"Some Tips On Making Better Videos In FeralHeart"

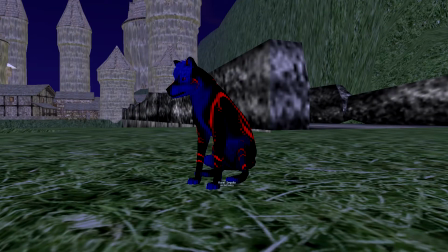Hey Pax Wolfer, I'm back with a requested video quite a lot. How to make better videos in FeralHeart. Well, first things first is the obvious things like get a good recorder. I use Tree or Fraps. I found out those are the best two for now.
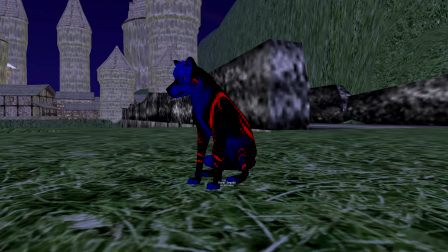But the recorder is good, because if you have a bad recorder and you record at 10 frames per second, it's not going to look nice. Anyway,
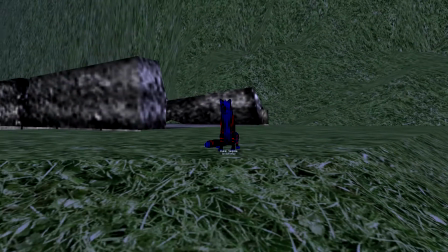what you want to do first is once you got is choose your character positioning and the mise-en-scène.
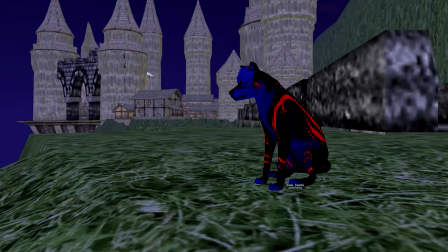Mise-en-scène basically means what's in the scene. So think of it.
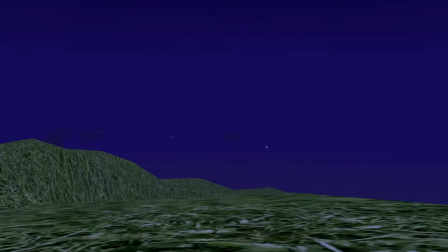If you look around, as you can tell, there's no characters, but down there there's like portals and stuff appearing from nowhere.
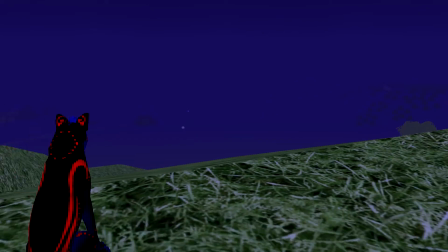It doesn't look that nice. So that camera angle is not going to be good for this shot. However,
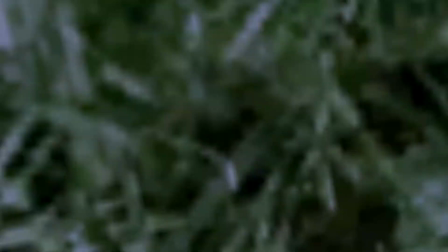if you want to have this camera angle of going down a hillside and looking up, it shows that he's up a hill,
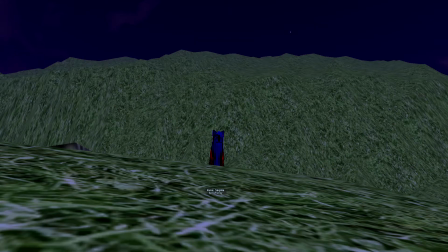but and he's got more to go, sort of thing. But it doesn't. But apart from that rock on the side, it doesn't show anything awkward.
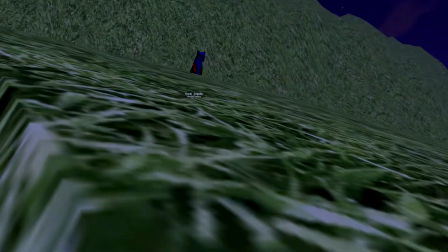So to keep moving it around, so you've got your character in the center. Because centralizing characters is a very important thing.
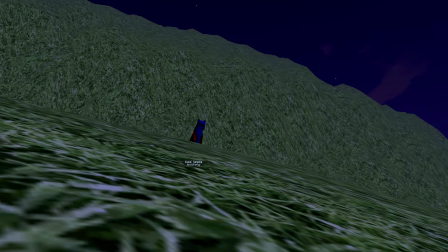You see, I do that a lot. I have two characters talking, put it in between the two characters, so they're both talking towards each other. That's a very, very helpful tip, really, because it sort of adds a lot more emphasis on the character himself. And once you've got your scene correct, you film it.
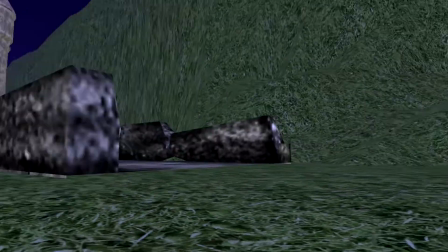Okay, the next bit is pan shots, because you may see me do these shots, well, not may, but will see me do these shots a lot.
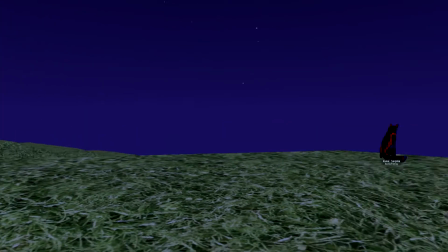For example, if I want to pan across like that, like keep going past him, oh great,
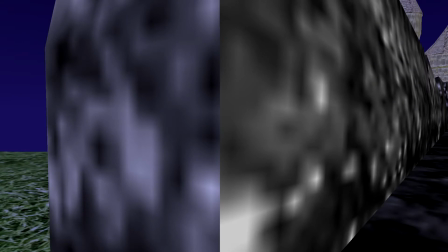I've got a pixelated brick wall on my face. So you have to pan the shot back and forward over and again,
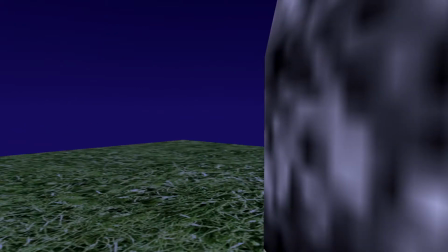make sure you get the right angle. And since that keeps going away, I'm going to move here, and I've got this in the way.
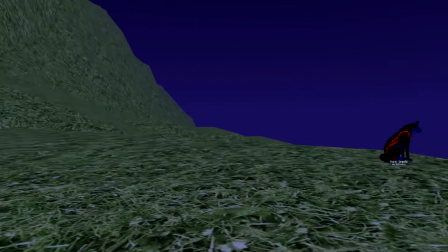So if I turn my camera here, and then like this, and I start like here,
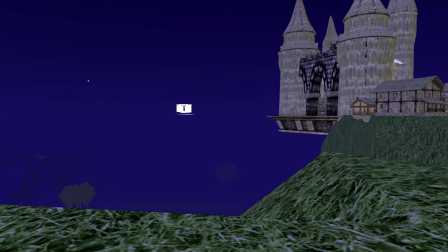I can do a pan shot like that, and I've really got this much gap, this much room, so I can pan and stop.
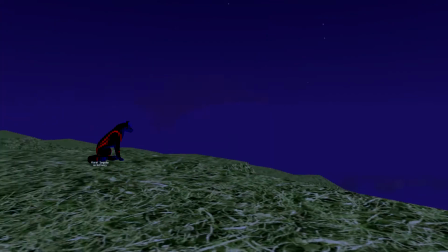So plan your pan shots, plan all the shots. Make sure you're not going to hit an object like that.
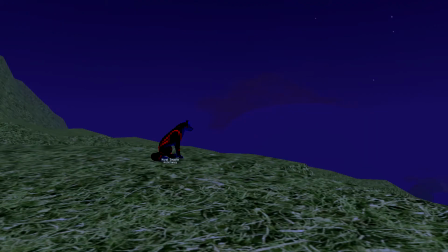You're not going to go through someone. You've got your whole character in shot, and all that stuff.
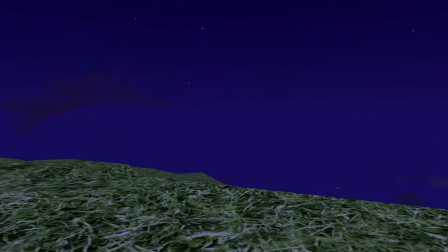You have to be very careful with your camera positioning, because it helps make a good video.
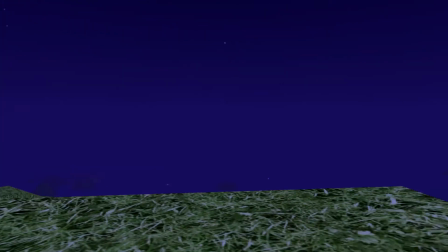Because think of it, if you've got good camera angles, then it's going to really show. You'll see, because like my Tales for 1 video, I didn't do that well.
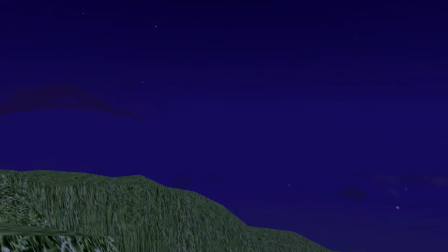Tales for 5, I personally think is a lot better, because of the camera angles mainly.
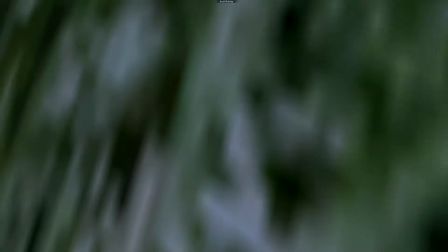And here's a scene that every video maker should know, or not should know, but if they do know, then good, but if you don't, then you really should.
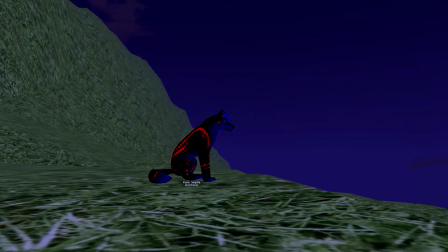Is film a scene multiple times. I'll show you this effect of filming a scene multiple times.
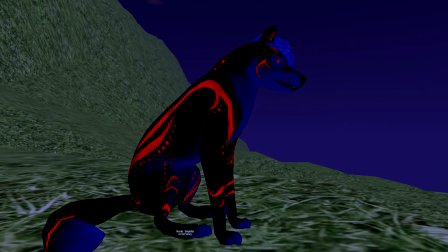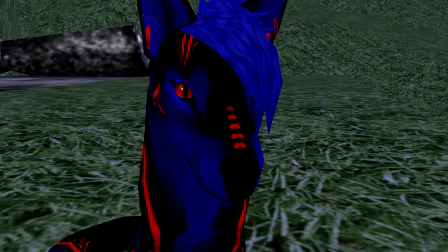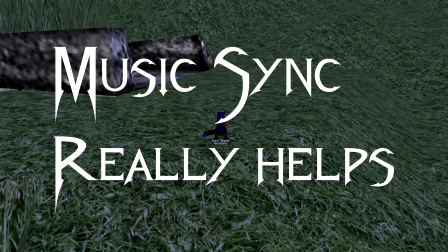Okay, and once that's done, remember, this is a starting shot, I probably should start with this, but always start with an established shot.
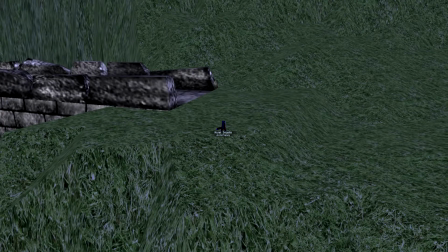Maybe a slow zoom shot helps, but like always start with an established shot. Established shots obviously show what's around, because this shows that I'm alone on a hill, there's a bridge with a waterfall right next to me.
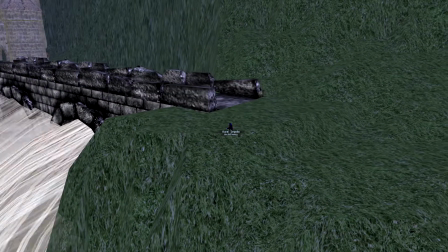So if you want the bridge with a waterfall, just turn the camera slightly, centralize your character, and there, you got a nice little effect.
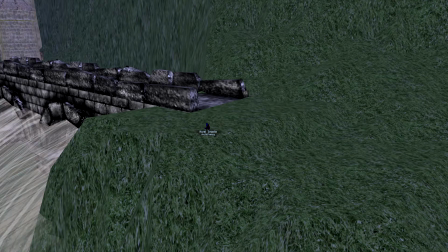And I've left the name tags on purpose, by the way. You get rid of those on options. Anyway, that is a really simple effect. Always start with established shots. It sets the scene for the characters. And then you can cut into whatever you want, so whatever he's doing.
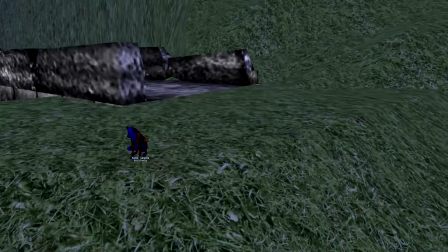For example, I'm trying to make him look really serious, so I would then cut to something like that.
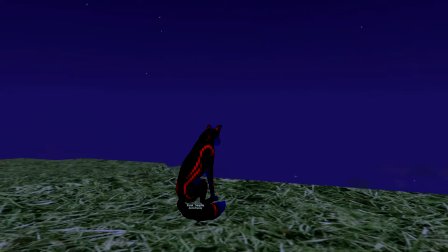But yeah, that's just me. But anyway, so now you've got an established shot to the next shot, and you've got all your shots planned up and all those stupid things like that.
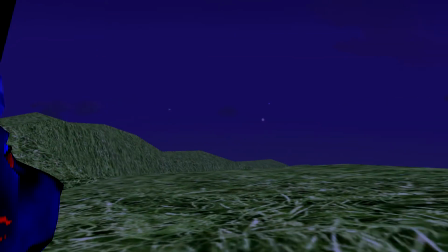You want to know how to do speech,
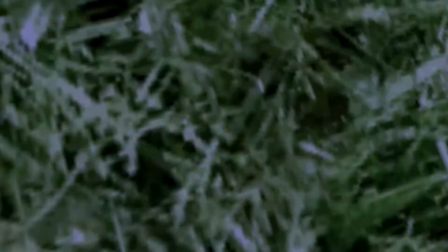because I've seen, to be honest, I've seen a lot of FeralHeart videos out there, and not many of them have a good lip sync type thing.
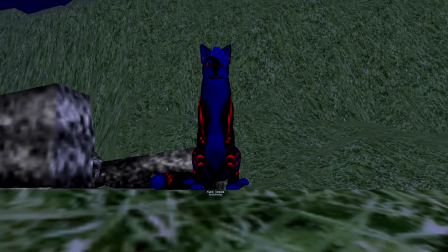Okay, so now to tell you how I do lip sync. This seems to work quite well for me. Basically, what I do is I think, okay, what do I want to say?
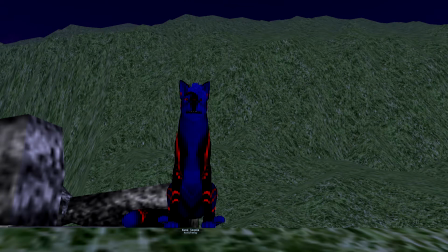I plan it out on a script. I wrote all my words out in a script first, chose my camera angles, all of that stuff, and then I think, okay, I want to say muffin, because I'm really creative like that.
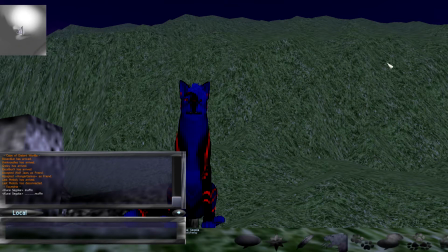So what you do, you'd make sure you got the tab box and the map and everything up. You'd put about 7 or 8, well, a load of full stops there.